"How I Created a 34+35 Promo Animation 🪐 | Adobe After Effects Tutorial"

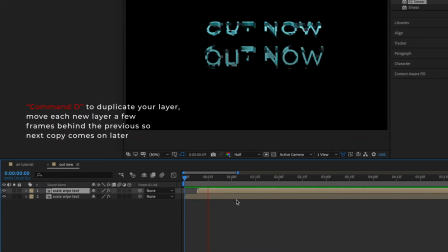3:28 now you duplicate your layers you can hit command d on mac and duplicate the layers however many you need to make it
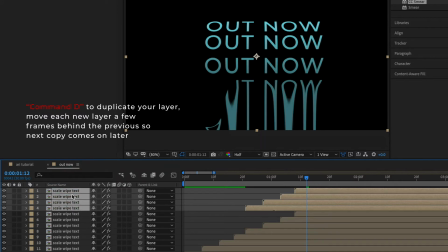3:35 how long you want your text to appear and then you're to want to move those each you're going to move each layer a few key frames away from it so it
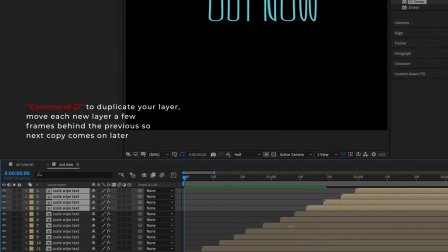3:43 appears at different times so your composition should look like that select
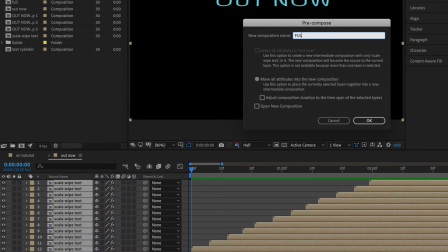3:49 all those compositions and pre-compose them again now
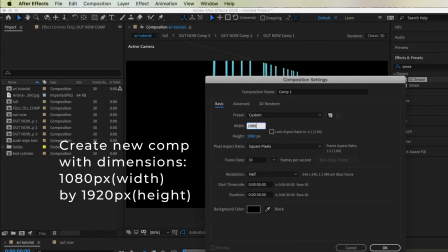3:55 we're going to create a new composition this will be our full composition you're going to use this width and this height because it's the standard size for our ig story it's 1080 by 1920 px so
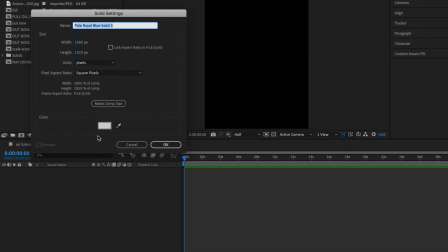4:08 first you can hit command y to create a new solid and choose the color you want your stars to be I
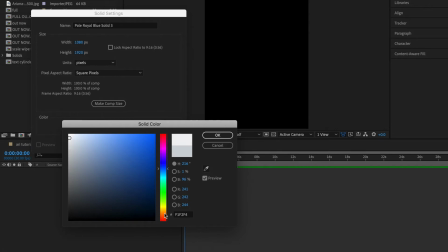4:14 chose like a very very light yellow a pale yellow almost white looking and
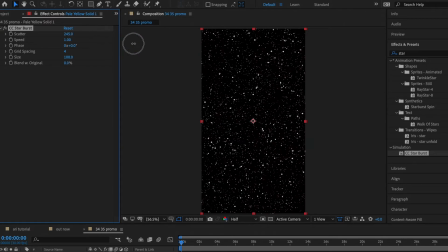4:23 then you add the effect of CC starburst and you can adjust the scatter to your liking and that's pretty much it you can get more in depth
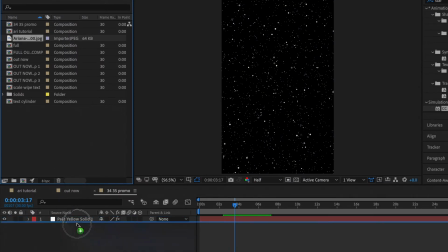4:30 with it and more customizable but that's just what I did I just adjusted the scatter so you're gonna want to drag your Ariana Grande cover align
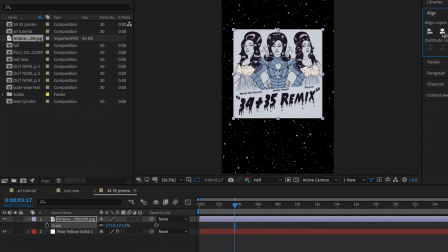4:38 it horizontally and vertically and then we're gonna add keyframes at the scale rotation and position so however you want it to end add keyframes there and then you're gonna move your timeline indicator to the
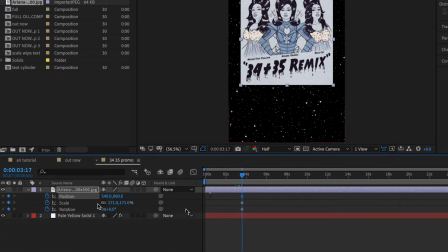4:52 beginning and adjust it to how you want it to come on screen so I did zero to make
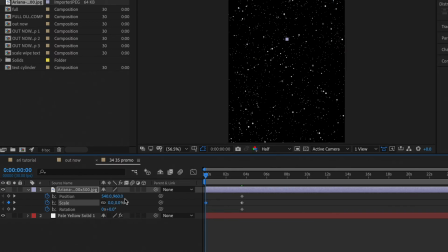4:56 it seem like it's like coming at us and then rotation at one we're not gonna adjust the position just yet but you can and then add a motion blur and
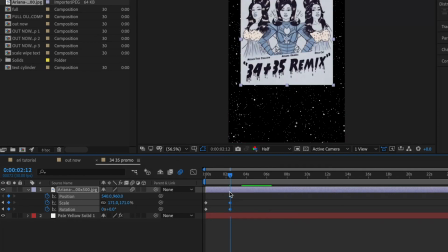5:07 then I'm suggesting the time because it's going too slow right now and
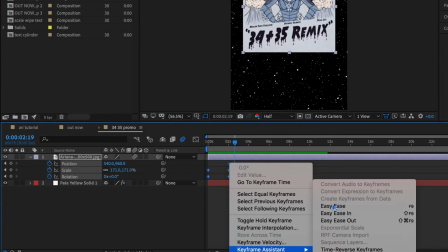5:13 then boom so now we're going to select all our keyframes right click and then hit easy ease and this is where we can go and adjust the grass to
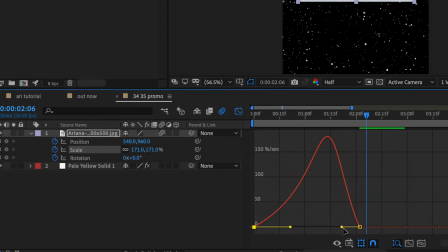5:20 how fast or slow we wanted to move if you wanted to scale up larger towards the end or if you want to rotate larger or rotate faster towards the end so just watch what I'm doing so
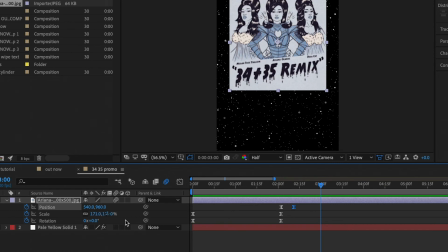5:39 now I'm adding a keyframe under position so the cover can slide up so what
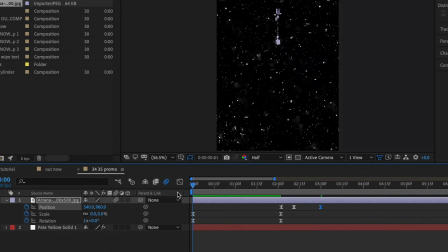5:44 before our text appears and I remove that middle keyframe under the position keyframes because i just
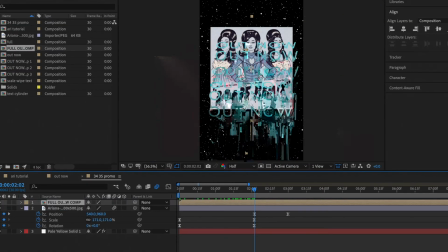5:49 wanted to slide up immediately and now we're going to bring our text composition into this new composition and then and then place
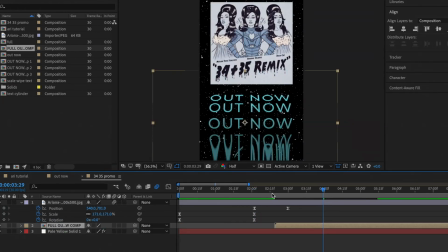5:59 the text where you want it to go place it underneath the cover so it looks like it's coming out of the cover and then we're going to make it 3d to give it a cool effect so i just suggested the through the y rotation in 3d to make it look a little more
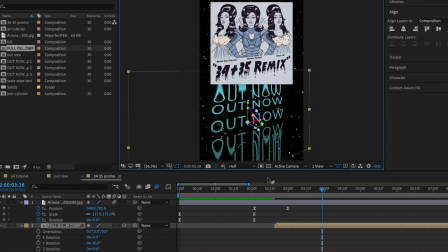6:12 interesting you don't have to do this so can really just customize it to your leg and you can adjust the z rotation the x rotation however you want then
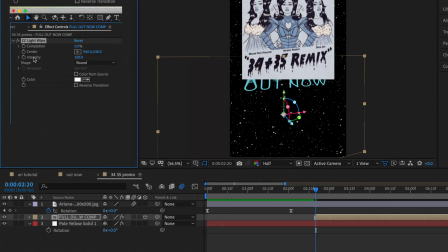6:19 we're going to add the effect of light wipe to the text comp layer and this will give a cool effect like it's appearing it's
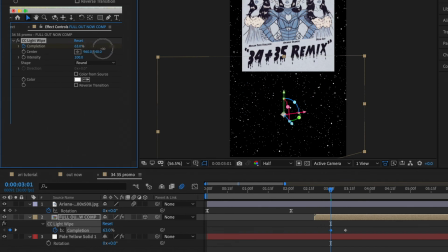6:26 like a cool transition effect where it appears as a light wipe so you're going to make a keyframe under zero and then however much you want the light wipe to appear you can change it to doors light wipes around to square light wipe however you want and i did 72 but you can
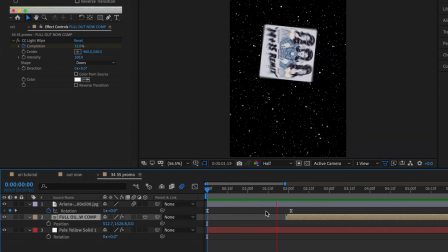6:43 do 100 it doesn't matter and then here's the final product you
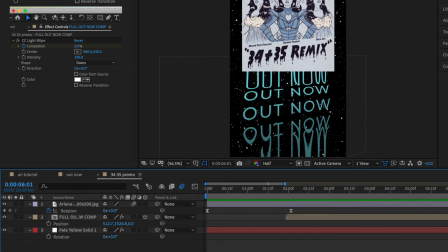6:53 can always adjust how fast you want the text to move you can always go back into your compositions so you can always change and adjust it to your liking if you don't like it how it comes out or if you want to move faster or slower however you want and there we go if you have any other requests
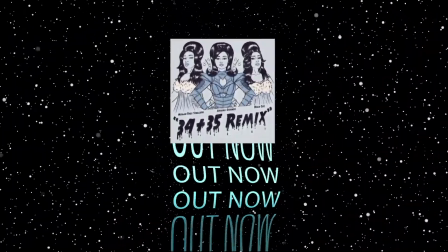7:07 for tutorials or promo edits leave them down in the comments below and subscribe so you never miss an upload.
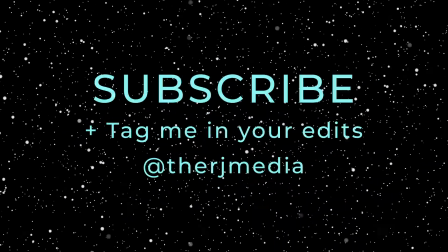7:12 See y'all next time.